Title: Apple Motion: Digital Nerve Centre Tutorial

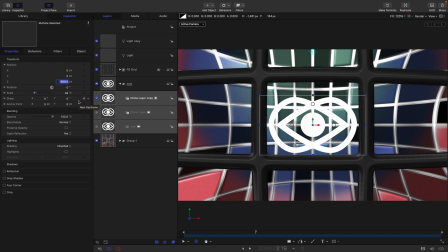12:15 So let's select all three of those layers and just reset their Z position to be zero. And then let's actually reduce that scale back down again. Let's go for 35. So as I say, let's select this first layer here, this first clone.
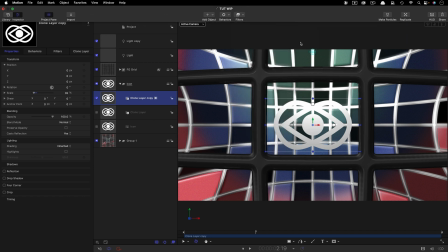12:31 Let's come to filters and border and stroke. We don't want this to be red, we want it to be white. We also want to hide source, so it's literally just going to be an outline of everything like that. Let's turn back on this clone here, and to that I'm going to apply filters and stylize and extrude.
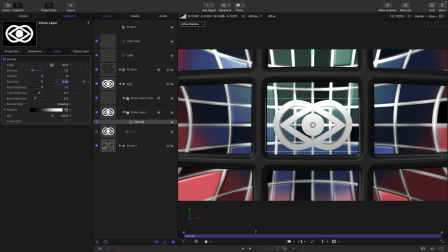12:51 I want to set the distance to 1 and this back size to 0.94, and also want to set that face brightness down to zero.
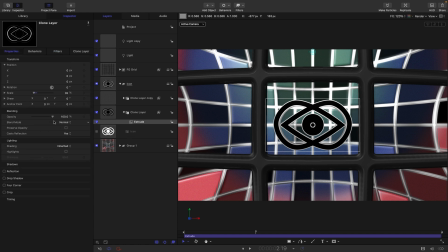13:01 And then this particular clone layer, I want to set its blend mode to add. So then the final step is to come to the library and bring in another cloud.
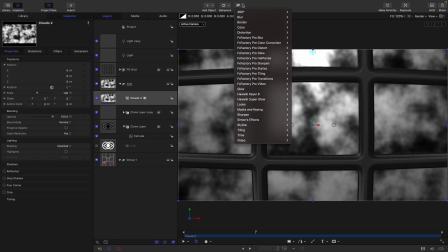13:11 So let's bring it in at the top of that group there. And then to that cloud, so we're going to add stylize and pixelate. And actually, first of all, let's just add to it an image mask. And for the image mask,
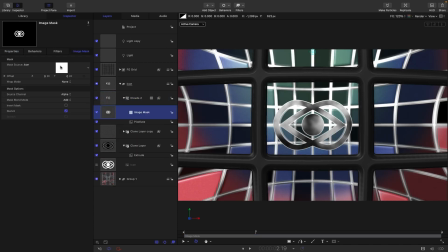13:25 let's select our original icon like that and
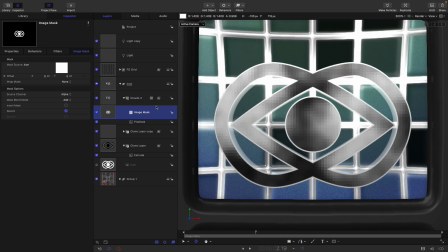13:30 then let's zoom in a bit so we can gauge the amount of this pixelate filter. So I kind of want it to be something like that so we kind of get about two, two and a half blocks per sort of width.
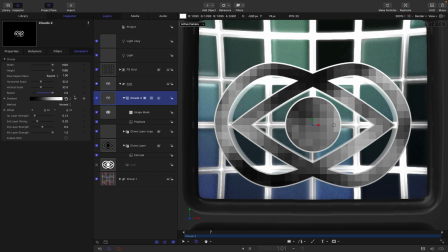13:43 I think what we can do with our clouds is actually have it maximum speed like that so it's really kind of sparkling away and I also
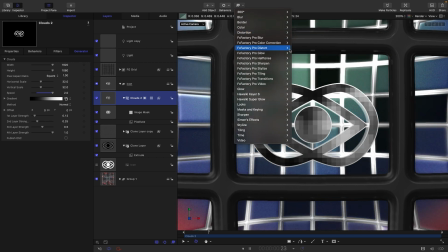13:52 want to add just a little bit of an extra detail so distortion and bulge again it's going to turn on the overlays and I'm just going to
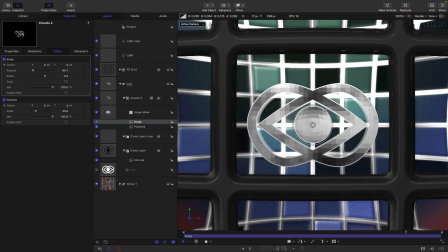14:01 reduce this down so we're just targeting that little center there and
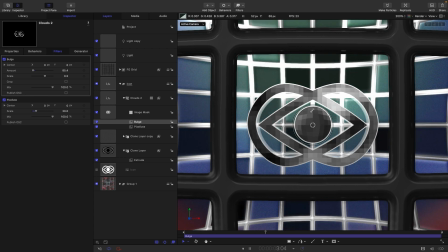14:06 I think the default bulge values are good it just kind of creates a little
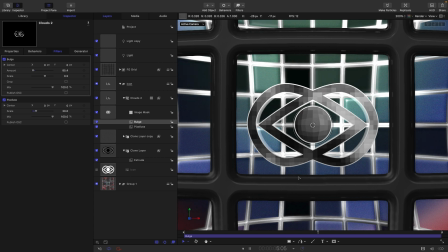14:10 bit of a sort of spherical dome to that center area
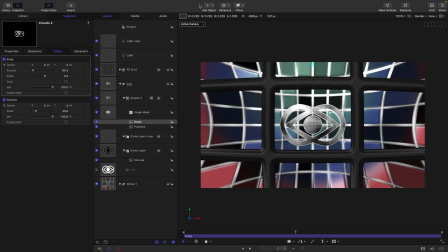14:15 and let's actually now let's maybe just add in a camera so bring in a camera. Let's give it a dolly. Let's also give it a sweep.
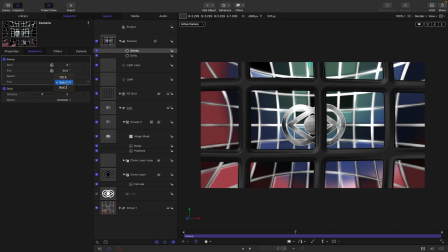14:26 Let's set this sweep to roll rather than swivel.
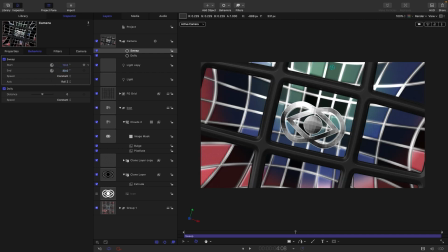14:31 Let's start at, say, 10 and end at negative 5.
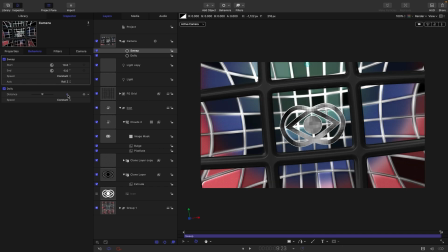14:35 And then this dolly, if we come to the end, let's just adjust that dolly position till we're sort of there.
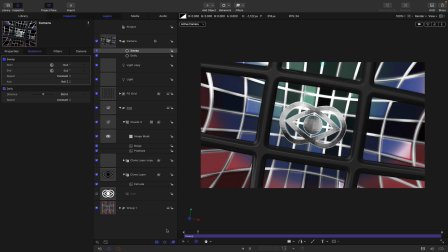14:43 What have we got? Sort of 950 maybe. and you see we fly through that central window and
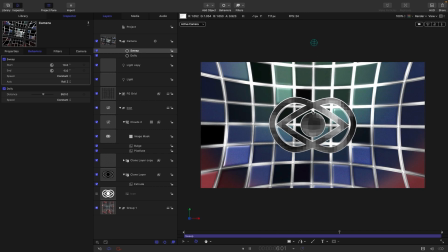14:48 we see our icon and all our lights in the background.
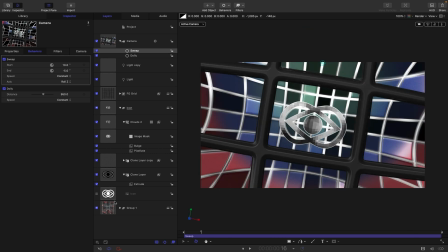14:54 I think just as we did with our pixelated fill for this icon we also need to come back into this original group and those light boxes need to be moving a lot faster as well and if you remember those were originally driven by that very first thing we created which was that clouds
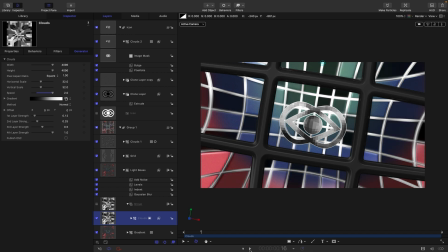15:10 right down in there. So let's set their speed up to two as well. And that's just creating a much more lively environment.
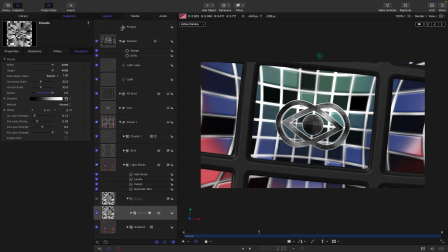15:19 So I think I might actually stop there. There's so much more that really needs to be done to make it look great.
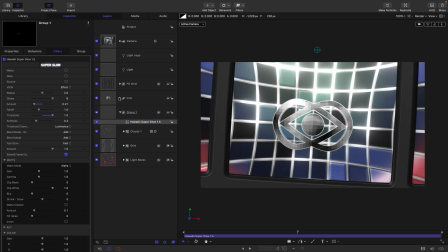15:27 And if I were to try and show you all of it, it would obviously make this tutorial much too long. There is just one thing I would like to point out though, and I'll show you how to do it. So I'm going to come back into this original group here. And let's turn off the camera while I do it.
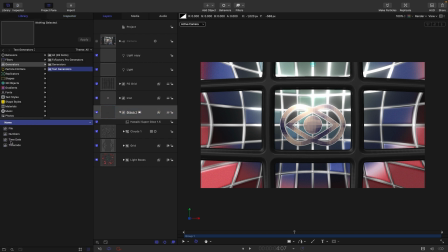15:41 I'm going to come to the library, text generators and numbers, and just going to drag it into this group here. Let's come to the inspector. For the format, we would need to choose a monospaced font. So anything fixed width, I went with whatever this one is called, very complicated name.
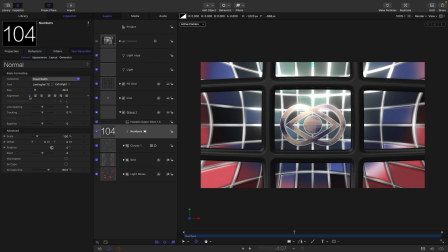16:00 Make sure it's the alignment is set to left.